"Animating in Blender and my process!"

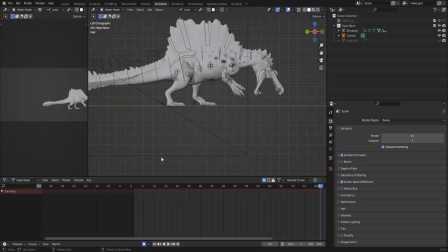It's helpful for like walk animations and realistically just everything and anything and everything.
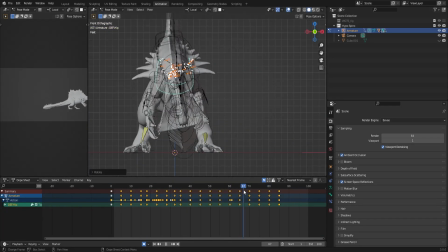I just highly recommend using it and trying it out on your animations.
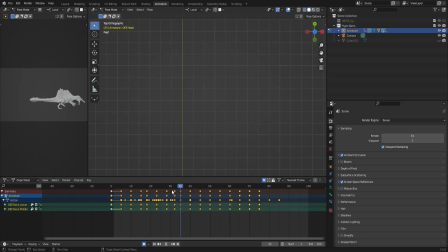One of the biggest challenges for an animation like this is just trying to get that proper weight to make sense in physics and in real life.
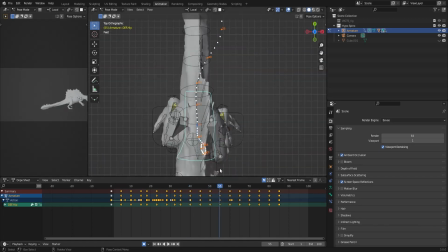Obviously, this isn't going to be a super realistic animation because we're dealing with creatures that are larger than they should be.
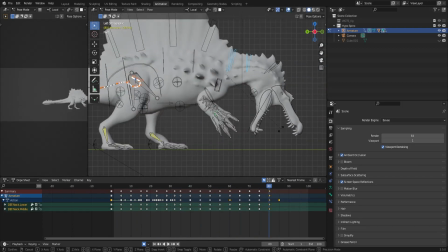You know, this Spinosaurus here is literally twice the size of the T-Rex that we saw at the beginning,
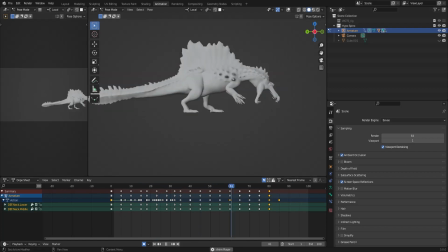and so, you know, obviously it's not going to be super realistic, but it's always best to kind of make it as realistic as possible.
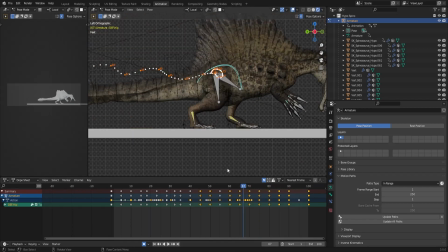So here I'm just really working on like selling the weight in the hips, especially because I mean that's where you're seeing it all.
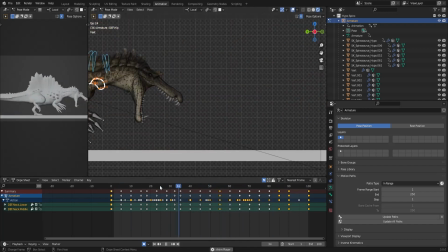That's like the main uh, point in momentum.
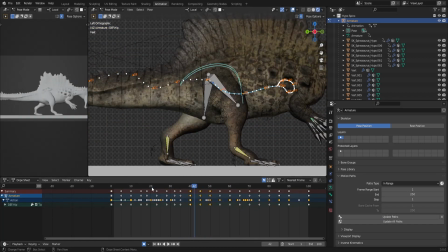I mean, it's the center of gravity for the most part. It should be, at least. Obviously, on this guy, the center of gravity is not quite at the hips.
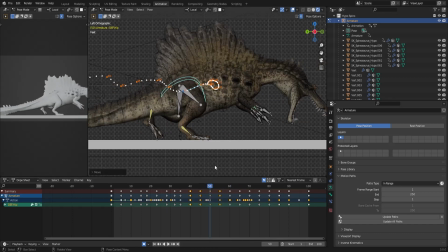I would think it's more in like the stomach area. I mean, he has that huge tail, and it's got like a very large clump on the end.
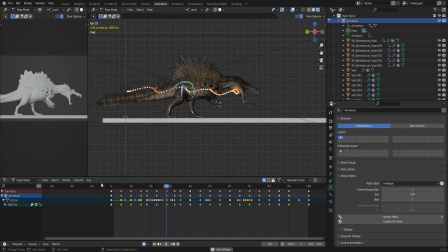But I still think that he's still going to be a little bit more front heavy than anything else, really. Something's weird going on there. Oh, I might have been baking keyframes. um, yeah, what's interesting about this rig is that I actually have it set up so that his tail
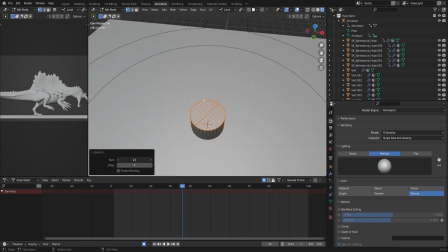can be completely dynamic, and it's entirely just like a simulation.
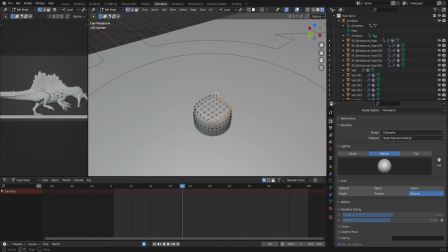Basically, I can make it into a simulation, and it's super easy, super nice and simple.
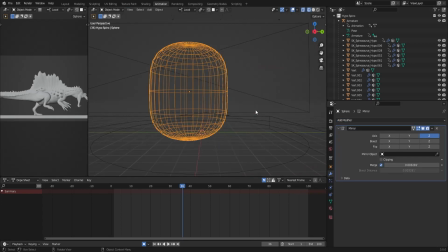And yeah, it's makes animating a tail really simple, and it looks like legit.
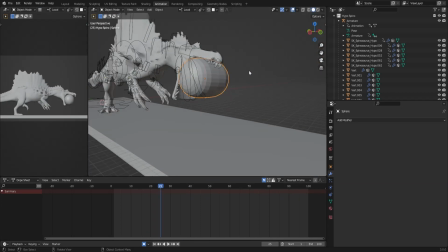It looks like an actual tail animation. What I'm doing here is just kind of figuring out where I want this T-Rex to come in at.
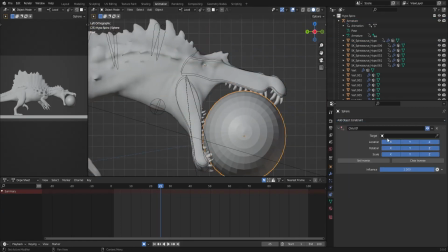Now that I've kind of finished blocking out and refining the spline for my Spinosaurus,
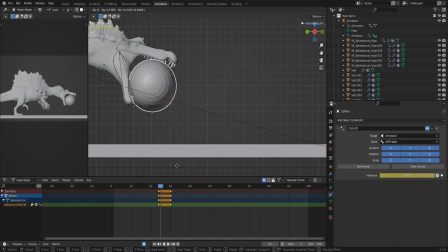I'm kind of just figuring out where I want this T-Rex to be, when I want the Spinosaurus to grab it,
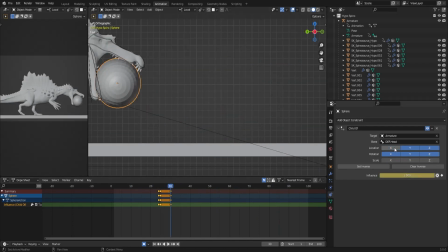um, and just kind of seeing what it would look like.
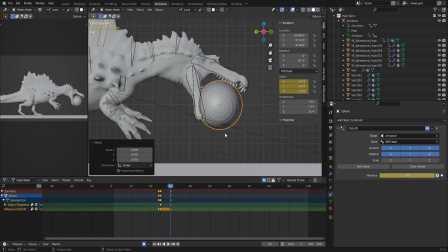I'm also kind of figuring out if I want to use, or like how I would do,
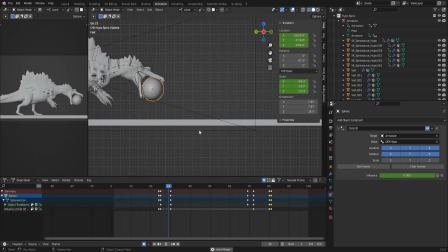specifically the modifier to get the T-Rex rig to stay connected to the Spinosaurus's head.
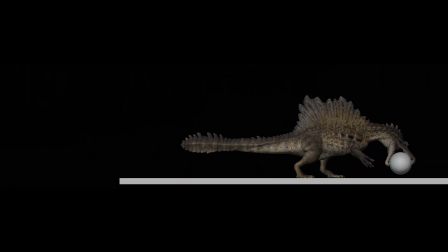But yeah, so this is the product at the end of day 2.
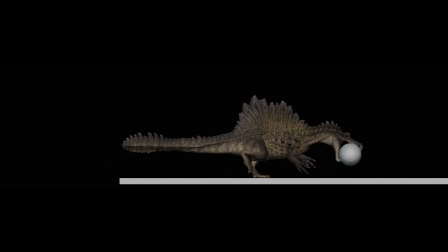As you can see, it's pretty solid. There's no tail animation yet, and it looks like there's actually some arm animation, but there's not.
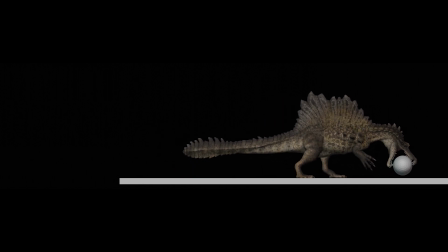It's just some weird rigging mechanics that I was trying out at the time, and it didn't end up working out, so I'll take it out later on in the video. But yeah, that's mostly what it looks like for the end of day 2.
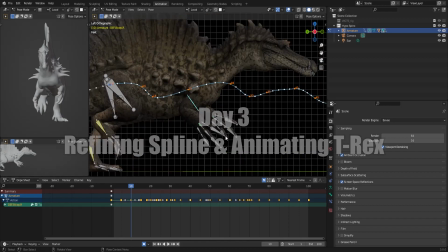So now going on to day 3, we'll just be refining, and making things look right.
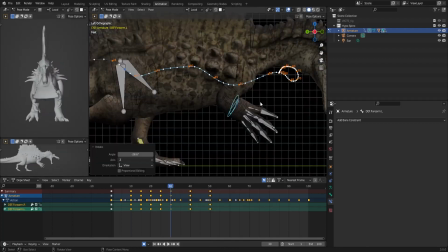This is right where I take off the constraints on the arms that were kind of making it look a little weird.
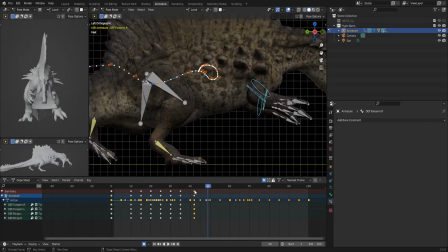It was just a weird thing that was happening, and it wasn't rendering out properly, and so I just decided to take it out of the equation.
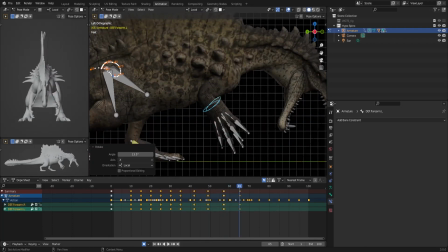But yeah, here I'm adding in some animation to the arms, since I actually haven't done that yet.
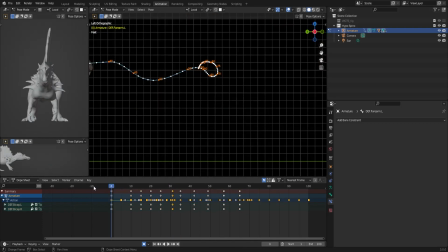And then shortly after that, I will move to adding the T-Rex in.
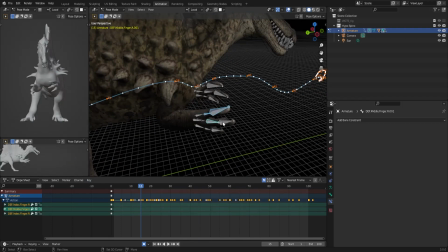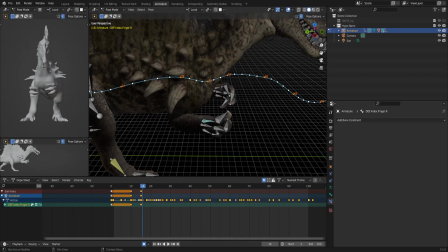You always want to be careful when you animate with x-axis mirroring, because you get this thing called twinning, and it's not realistic.
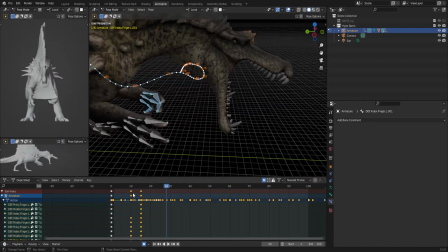It's not how life actually works.